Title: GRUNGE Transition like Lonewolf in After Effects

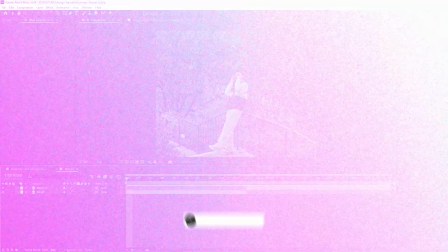6s
Yo, what's going on, guys?
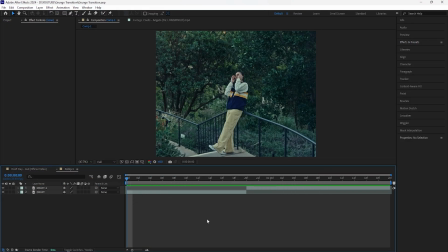7s
In this video, I'll be breaking down how to create this grunge transition, and we're going to be creating this transition based off of Lonewolf's most recent music video,
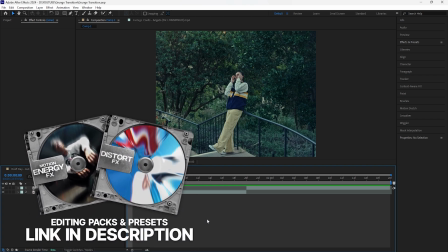15s
where he used a lot of these like grunge transitions and effects throughout the music videos.
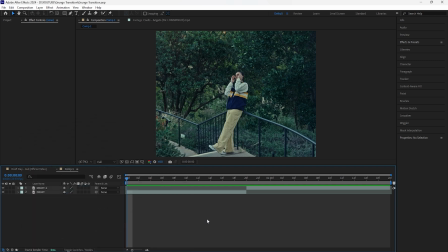20s
We're also going to be creating a shape layer to animate onto our subject.
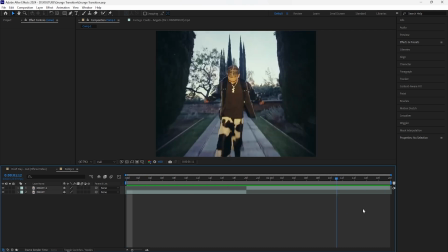24s
So here in After Effects, I'll be using these two clips from Draft Day's music video in order to show the transition.
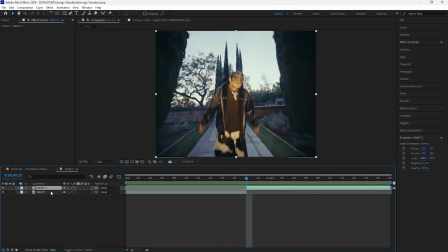30s
And the first thing we're going to do is add a posterized time to the second clip, because I want that second clip to have sort of like that like lagginess or choppiness to it. So we're going to add a posterized time.
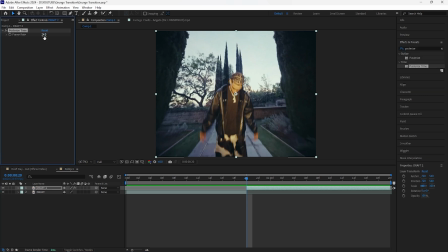43s
Once you add that effect, go to frame rate, and instead of having it at 24 frames per second, I'm going to decrease that to like 14 frames. You can probably decrease that to like 12 or 14. And by doing that, it creates sort of like that choppiness, and that's just going to make the grunge transition look even better.
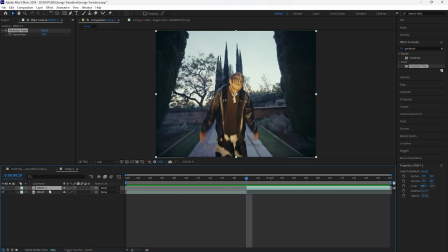61s
Next thing we're going to do is actually create that grunge effect. So let's create a new adjustment layer and make sure that this adjustment layer is the same length as your clip. First effect I'll be adding is a grain. For the viewing mode, change that to final output. And then for the preset, you can choose any preset you want.
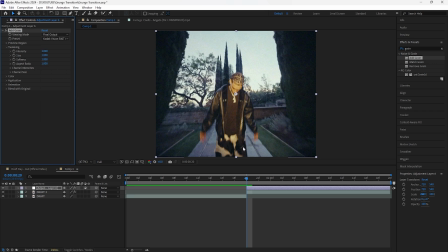78s
I'll just be going with the Kodak Vision 500T. And then for the intensity, increase that to 2. For the size, I'll increase that just by a little, to like 1.1. And then for the color, I want to make sure that's monochromatic so that we don't have that like colored grain effect.
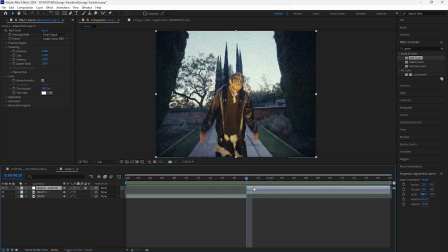97s
Next thing we're going to do is add a tint, and for this effect I'll just leave it at black and white. And then for the final effect, we're going to add a curves. For the curves, I'll bring up the highlights, make sure that it's a lot brighter, and then we want to bring the shadows so that it's a lot darker and it gives it more of that like grunge look that we're going for.
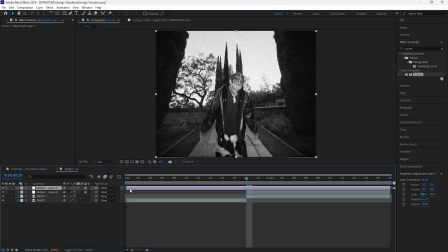114s
Next thing we're going to do is create another adjustment layer, make sure it's the same length as the clip, and for this one we're going to add a mosaic. All right, so right when you add this effect, we have this really pixelated look. So what we're going to do is increase the horizontal as well as the vertical blocks.
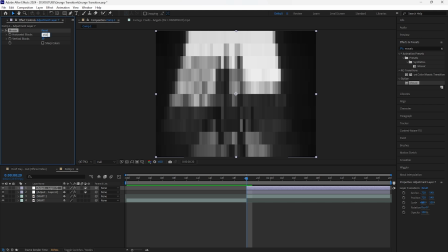129s
I'm going to make sure that we can actually like see our footage. So I'll increase this to 450 and also increase this one to the same value. And what that does is just create more of that like low quality look.
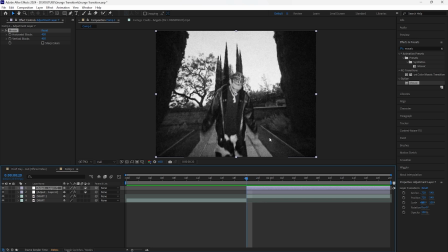140s
And the next thing we're going to do is add a film border around this footage, similar to Lonewolf's music video where he had film borders around his grunge effects. So let's create a new shape layer. For this shape layer, make sure that the fill is on and then the stroke is off.
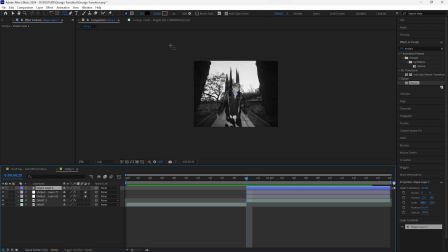156s
And for the fill color, I want to make sure that it's a black color. I'm just going to drag it over our clip, and then we're going to create a new shape layer.
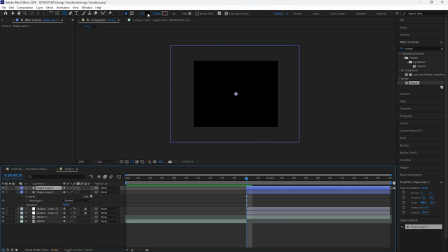164s
For this one, change the color to white. And then instead of having it a rectangle, I'm going to change it. If you hold the Alt button and then just go through the shapes, I'm going to make sure that it's the rounded rectangle tool.
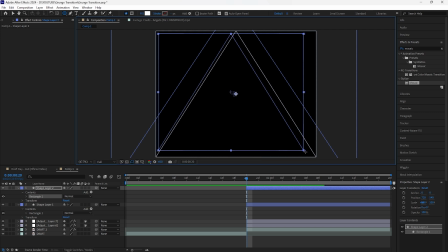176s
Create a shape layer around the edges like this so that you get the film borders,
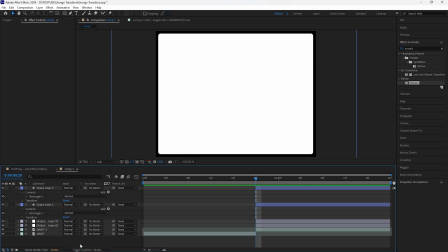183s
and I only want to see the film border. So go to the toggle switches and modes for shape layer 1, which is the film border.
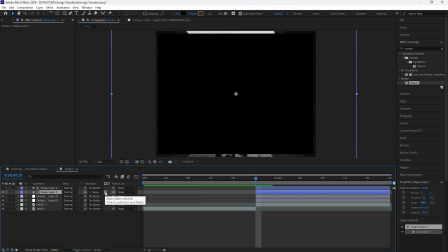191s
Grab the track mat and then attach it to that shape layer, and instead of having it like this, we want to click this one so that we have the luma matte, and then click the invert matte. So after doing that, we have just the film border, and then we're going to grab these two layers, pre-compose them.
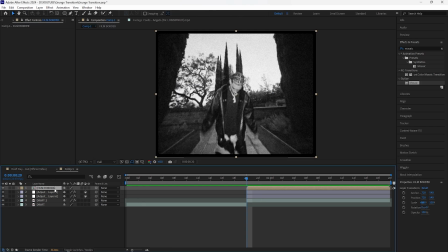204s
For this film border layer, I'm going to be adding a Gaussian blur. Increase the blurriness to around like 12. And by adding this effect, it makes it look like it actually belongs with our footage. And then for the next effect, we're going to add a roughen edges. Once you add this effect, as you guys can see, it gives it kind of like that texturized look. Decrease the border.
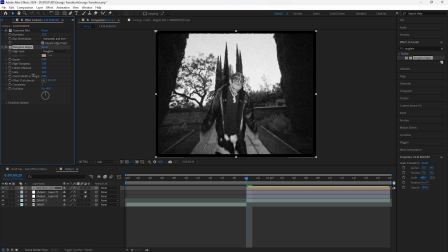221s
I'll decrease that to 0. Also decrease the scale to 20. Grab this film border and bring it under the adjustment layers. Then I'm going to open up the scale, and I want the Y value of the scale to be a little bigger. So unlink this and then increase the Y value just by like 3%.
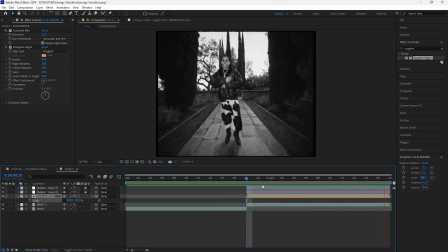238s
And now we have a film border for the second clip. Next thing we're going to do is create that flash transition between these two clips.
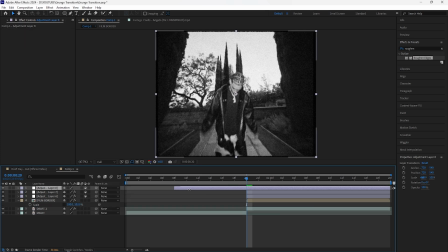245s
So I'm going to create a new adjustment layer. Make sure this adjustment layer is only 2 frames, and then add the invert effect.
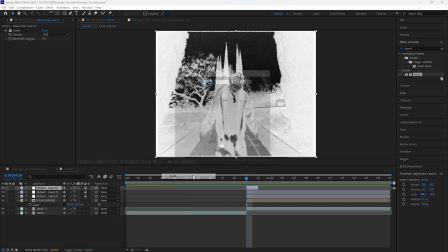251s
After doing that, we're going to create a new solid layer. Make sure the color of the solid layer is white.